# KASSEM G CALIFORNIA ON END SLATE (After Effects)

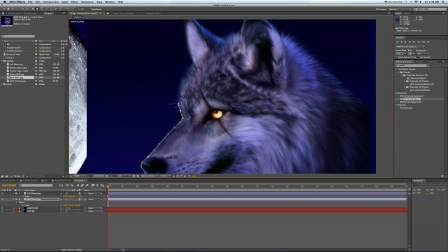[4:05]
And obviously, if you want to take your time, get into all those hairs and the details and whatever you may be, you know, masking out.
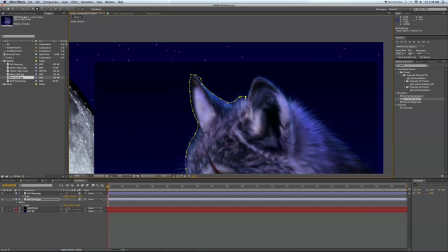[4:14]
May not be a wolf, whatever you choose to use this technique for.
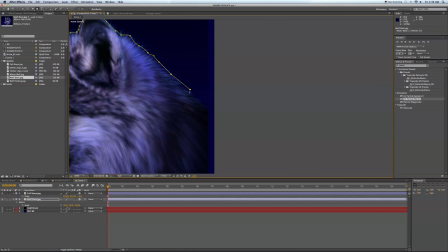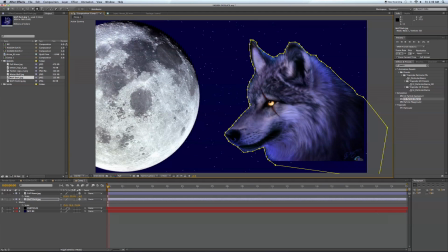[4:26]
And let's get him in the right position here. Move him over. Move him back in Z space a little bit. Scale him up.
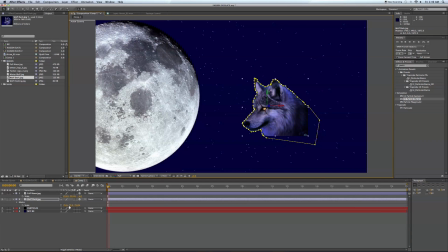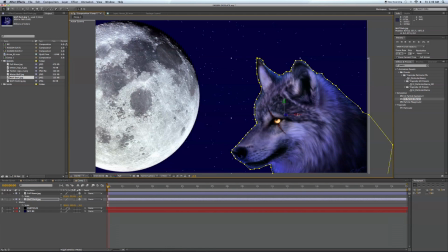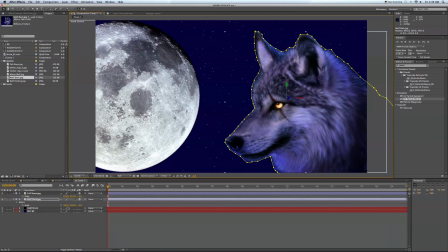[4:46]
All right, making some progress here. Then you can also feather him up a bit, you know, just get it to blend so it doesn't look like it's just some image you just cut out. It's looking pretty good.
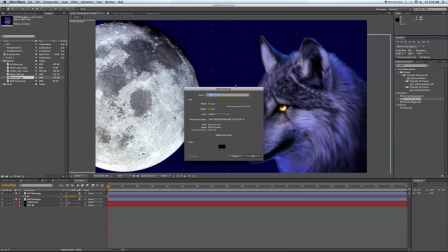[5:07]
So add a new solid here, and we're going to make this our grid, and I'll show you what we're going to do with this right now.
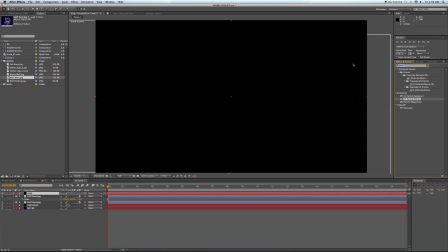[5:14]
We will come over here to effects, type in grid, grab the grid, and throw it on top.
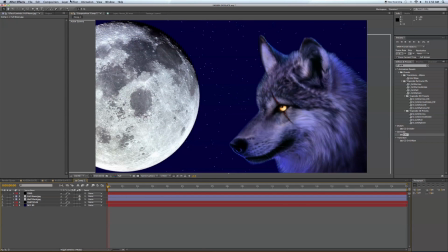[5:19]
For now, we're just going to turn it off. We'll come back to that later. I'll show you what that's for. But I also want to add a new camera. Probably should have done this before I added my images in, so now I'm going to have to rescale them.
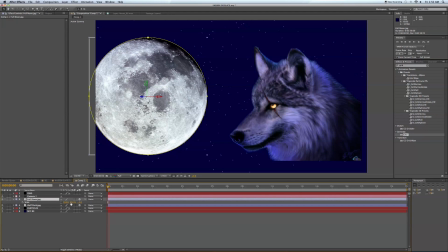[5:31]
If you add the camera before you add the images, you won't have to rescale, but we'll just, you know, whatever, it's not going to take that long. So just rescale it up to where you wanted it.
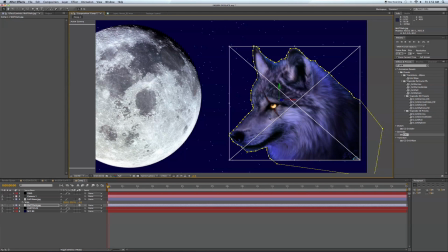[5:44]
And the camera is for the purposes of movement in 3D space,
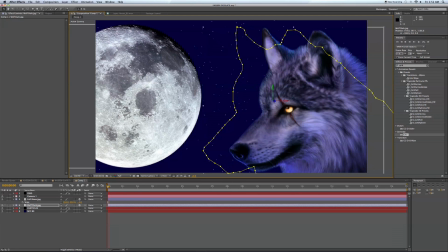[5:50]
and this will give this composition all some, you know, just some subtle life here.
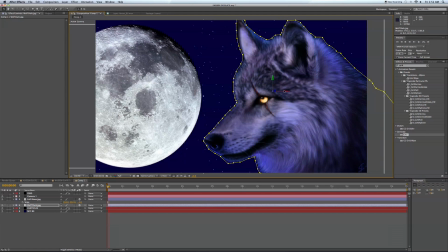[5:54]
We're not looking for something too crazy, because the main focus here is obviously to target the new videos, not to say, hey, look at the end slate, how crazy it is.
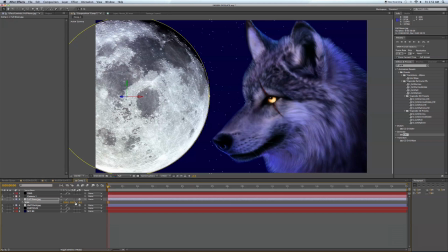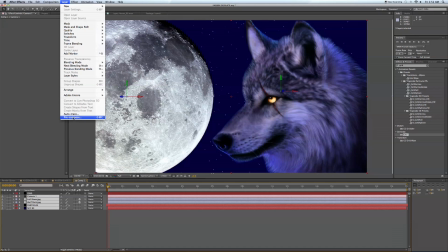[6:13]
Next, I want to pre-compose all these layers, and we're going to call this our background, because this is going to be the background of the end slate.
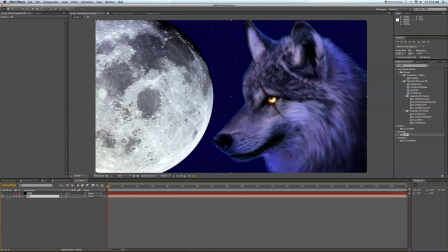[6:21]
And let's turn our grid back on.
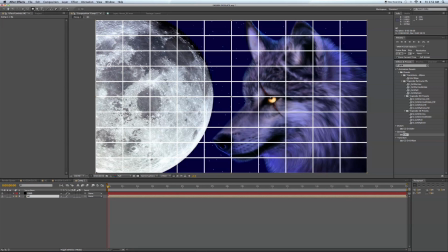[6:25]
And now we're going to make the masks for the holes where the video layers will appear.
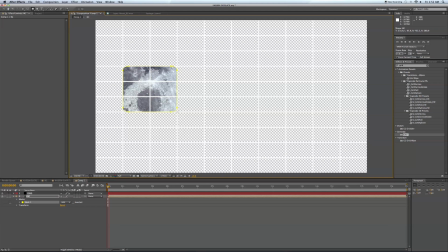[6:31]
And as you know, well, from watching Californiaon before, KASSEM always has about three videos you can also click on.
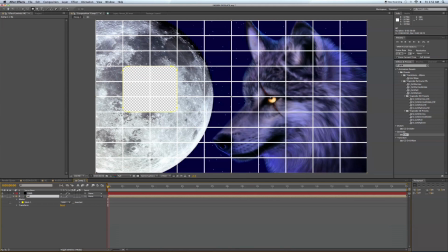[6:39]
So let's make those holes right now.
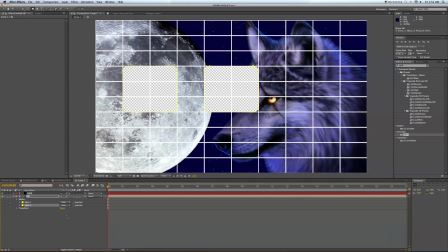[6:40]
So you're going to put your mask on, and then you're going to go down to your compositing mode and hit subtract, and that will give you the see-through layer so you can see through to the transparency.
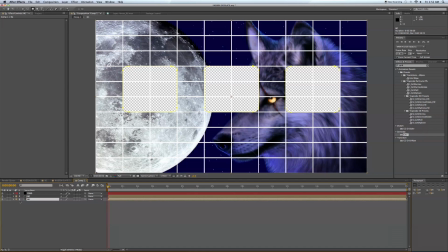[6:54]
Now let's duplicate this background layer, and I'm going to show you why here. When we drop our videos through, we don't want it to appear so flat. So what we're going to do is we're going to take the background that we just duplicated and feather all these masks that we just created, creating like a nice vignette look around our videos that we're dropping in.
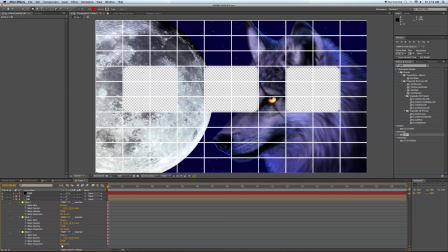[7:14]
And we can also go in and we can choke each of these just a little bit by the mask expansion, making a negative mask expansion. Very subtle, you don't want to do it too much. It might start to look a little strange. Just use your best judgment on this.
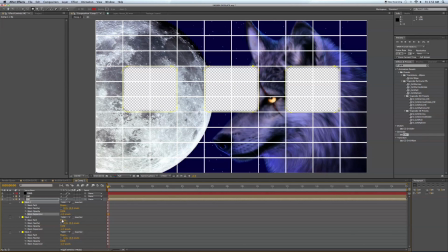[7:31]
I'm going to do -4 for the mask expansion. And I think feathering at about 10, that looks pretty good. All right. Now we're going to add our text. You can turn your grid off.
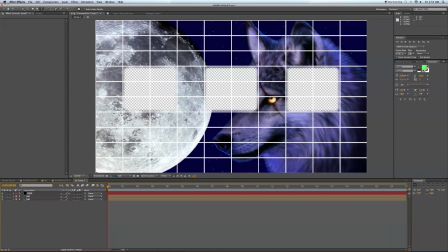[7:49]
I like to leave it on for now because I can, you know, see that, make sure everything's going to be centered. There's also a way you can do this down below in your text and title safe. You can choose grid, but, you know, I already have this one going.